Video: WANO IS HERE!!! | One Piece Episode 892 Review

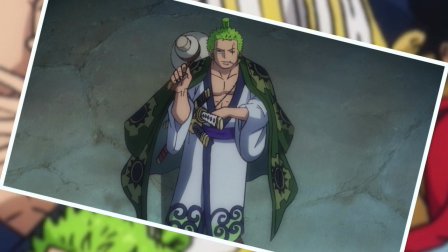247s
Generally, when I criticize filler, it's because it adds nothing, and more often than not, it's intended to add nothing,
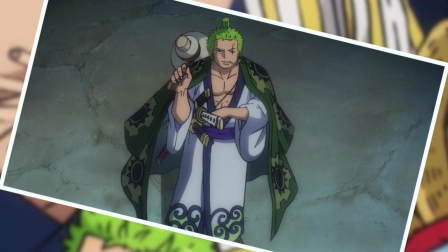251s
because it's not allowed to develop the story, and its whole purpose is just to artificially extend things for money.
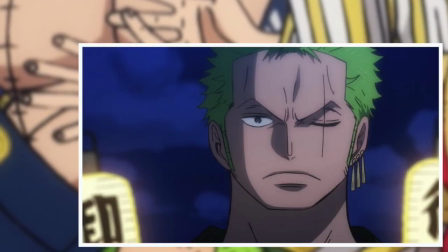257s
But the events of this episode absolutely get away with it because it isn't made just with the idea of extending the runtime But actually expanding
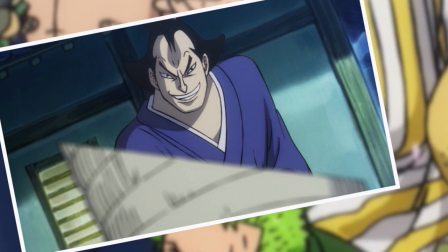263s
the world in the process and it does this through a couple of things firstly through the expansion of the magistrate character It's cool to see him actually conducting
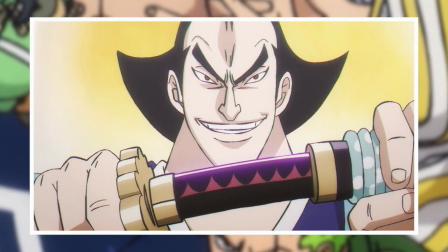270s
his evil deeds and then clocking Zora being caught And then when we finally get to the main event We've had this simple but solid character
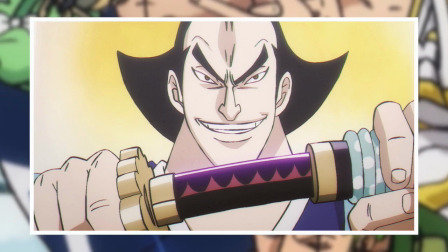276s
arc that has been formed and it makes it all the more satisfying to see him cut down And secondly this whole section expands the world through the very
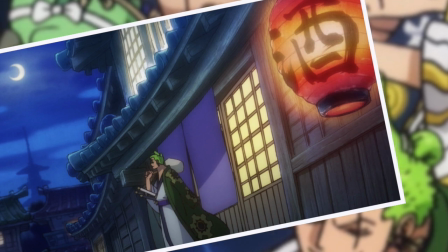282s
simple decision to have these filler events take place at night which shows Oswano in quite literally a different light,
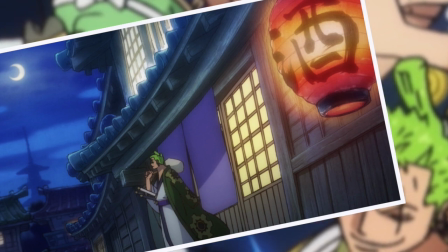287s
which manages to keep things fresh and visually intriguing, rather than trying to play out this sort of filler scene with the same lighting that the rest of the episode invokes,
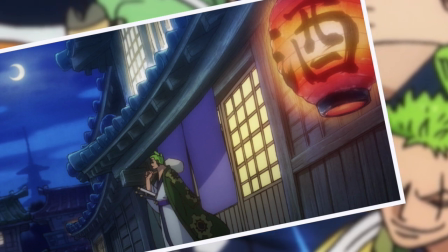294s
which is what these sort of attempts would usually consist of previously. Once again, it's about those small decisions.
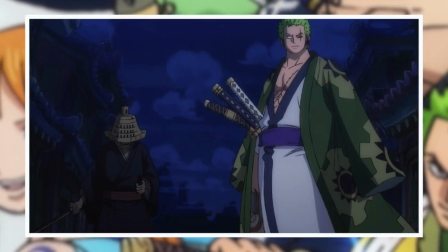299s
On paper, there is not a hell of a big difference in deciding to insert a filler scene about Zoro's encounter with the magistrate versus any other implied filler we've seen in the anime that I have endlessly criticized.
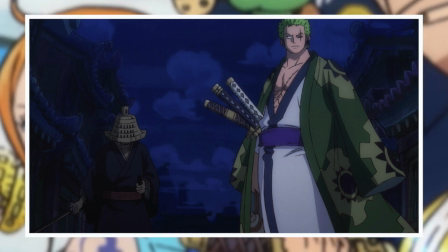308s
But this episode has made it very, very clear to me that it's all about how it's implemented. And this filler was not merely acceptable, but also enjoyable.
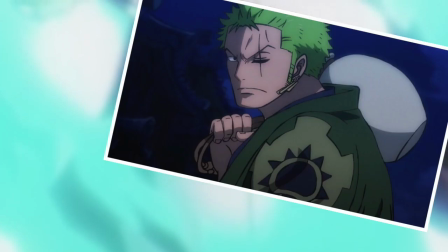315s
And now I admit a fair chunk of that may also have to do with the fact that we are following Zoro, a character who I haven't seen animated in such an absurdly long time.
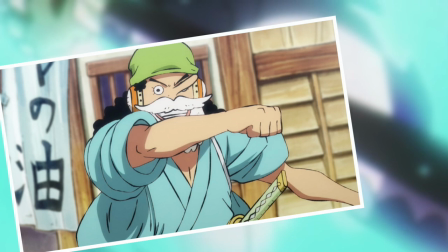322s
And that goes for the rest of the reintroduced draw hats as well. I was surprised at how much I'd missed their voices and how my mind just sprang to life when I heard Frankie and Usopp in particular.
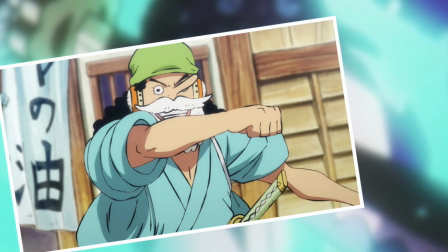330s
Their voices were such a welcome reintroduction into my life. And even though they've been back in the manga for a long while now, I have missed this full experience of seeing and hearing them.
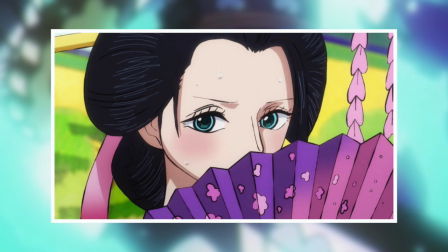337s
And I think the anime should 100% take advantage of that while it has the chance because these characters won't be exciting just by the fact that we're seeing them forever.
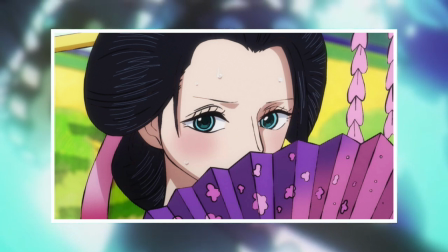344s
So go ahead and bring on that implied filler,
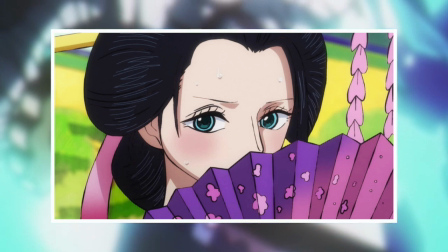347s
which I suspect is the strategy going forward because the adaptation rate of chapters to episodes simply cannot change to increase the pacing of the overall story unless One Piece becomes seasonal.
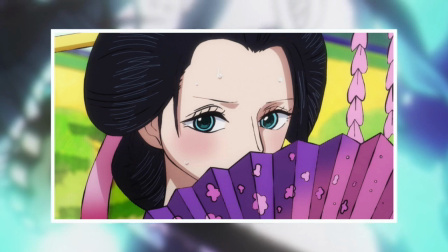356s
However, after this showing, I am more than willing to give our new filler strategy a chance. I just really hope that it holds up.
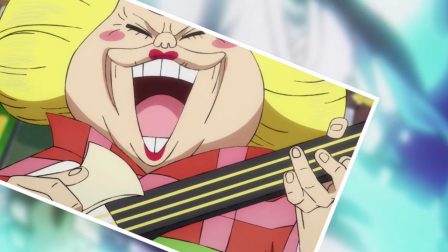361s
My biggest fear is that eventually they may run out of creative ways to insert this sort of stuff and revert back to the kind of lazy filler that we had before because Wano is going to be a mega arc,
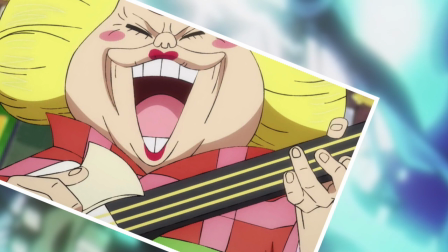370s
possibly longer than even Dress Rosa. And that's going to come with some serious fatigue, no matter how good the story and art is.
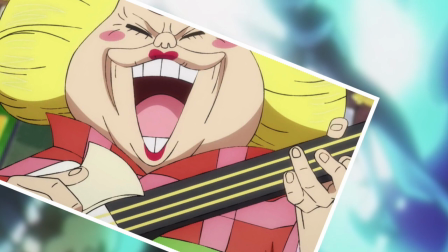376s
And even more so if it needs to be artificially extended every week. But still, I am optimistic at this stage.
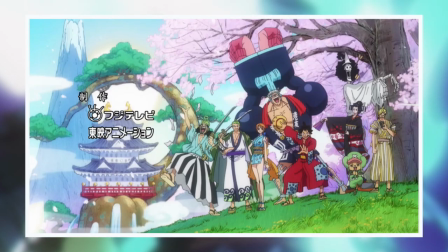382s
Next, we also need to discuss the new opening.
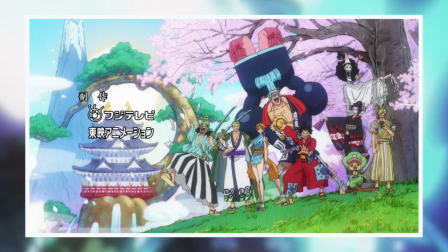383s
And first of all, I am so, so sorry, Anime OnlyFans, because once again, the opening has spoiled probably every major event for the next god knows how many episodes.
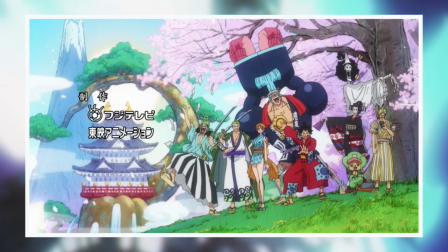391s
I'm not going to dwell on what all of these events are in case you've not noticed them. Or actually, there's also some people out there who have told me that they never watch the openings for exactly this reason.
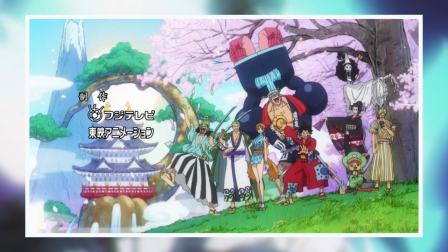399s
But there is one huge thing I cannot ignore.
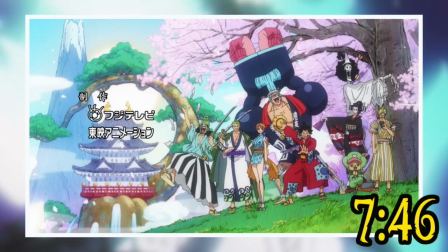401s
So if you don't watch the opening just skip to this time because I'm very briefly going to get into what was shown in it Which you would most certainly consider a spoiler.
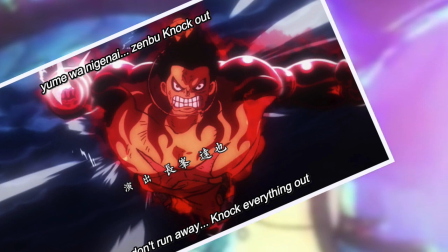408s
So here we go. First up Luffy vs. Kaido looks amazing I love the dark tones of the background juxtaposed with the super bright and vibrant figures of Kaido and Luffy, Kaido Especially,
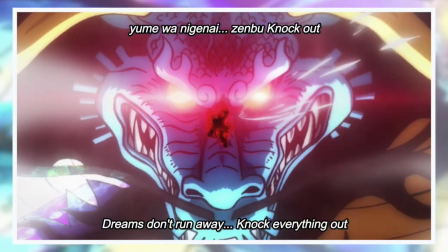417s
but as much as I love how it looks I can't help but think it's a bit of a dick move to reveal his dragon form
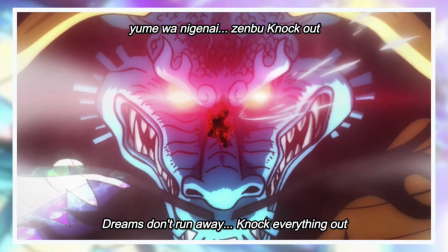422s
this early on I mean in the manga I just remember that being such an amazing reveal and anime fans who watched the
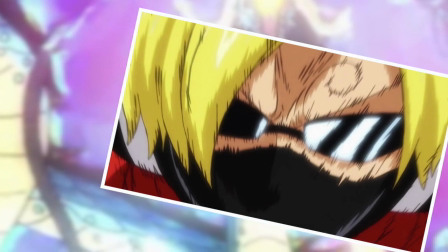428s
opening are not going to get that And there's a lot of other smaller dick moves in there as well that ruin big surprises and story beats.
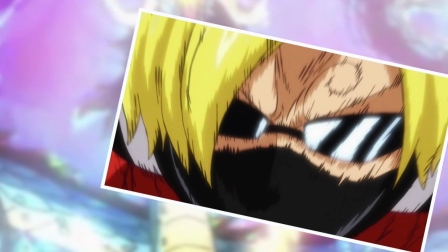434s
Like not only showing Sanji holding the raid suit, but also even revealing what he looks like once he puts it on.
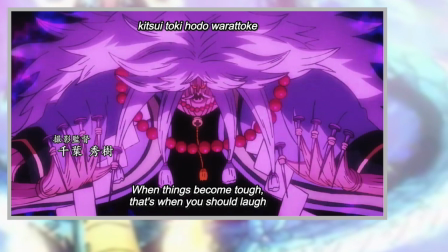439s
For the record though, he does look pretty cool. And then you've also got one of Hawkins' crazy moves. And actually, you know, Hawkins himself, that is a big spoiler.
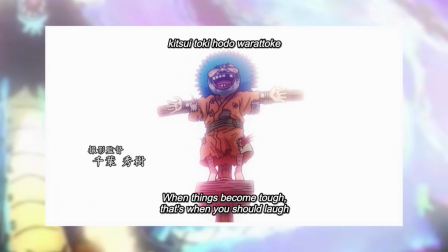446s
The one that shocked me the most though, was definitely seeing Yasu. Like this is probably meaningless to anime fans at the moment.
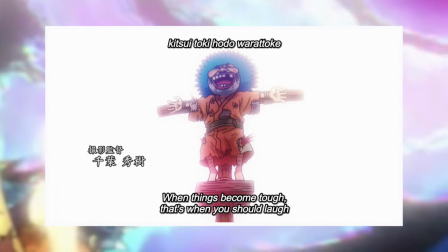452s
But as soon as we actually meet this character in Wano, this is a massive spoiler.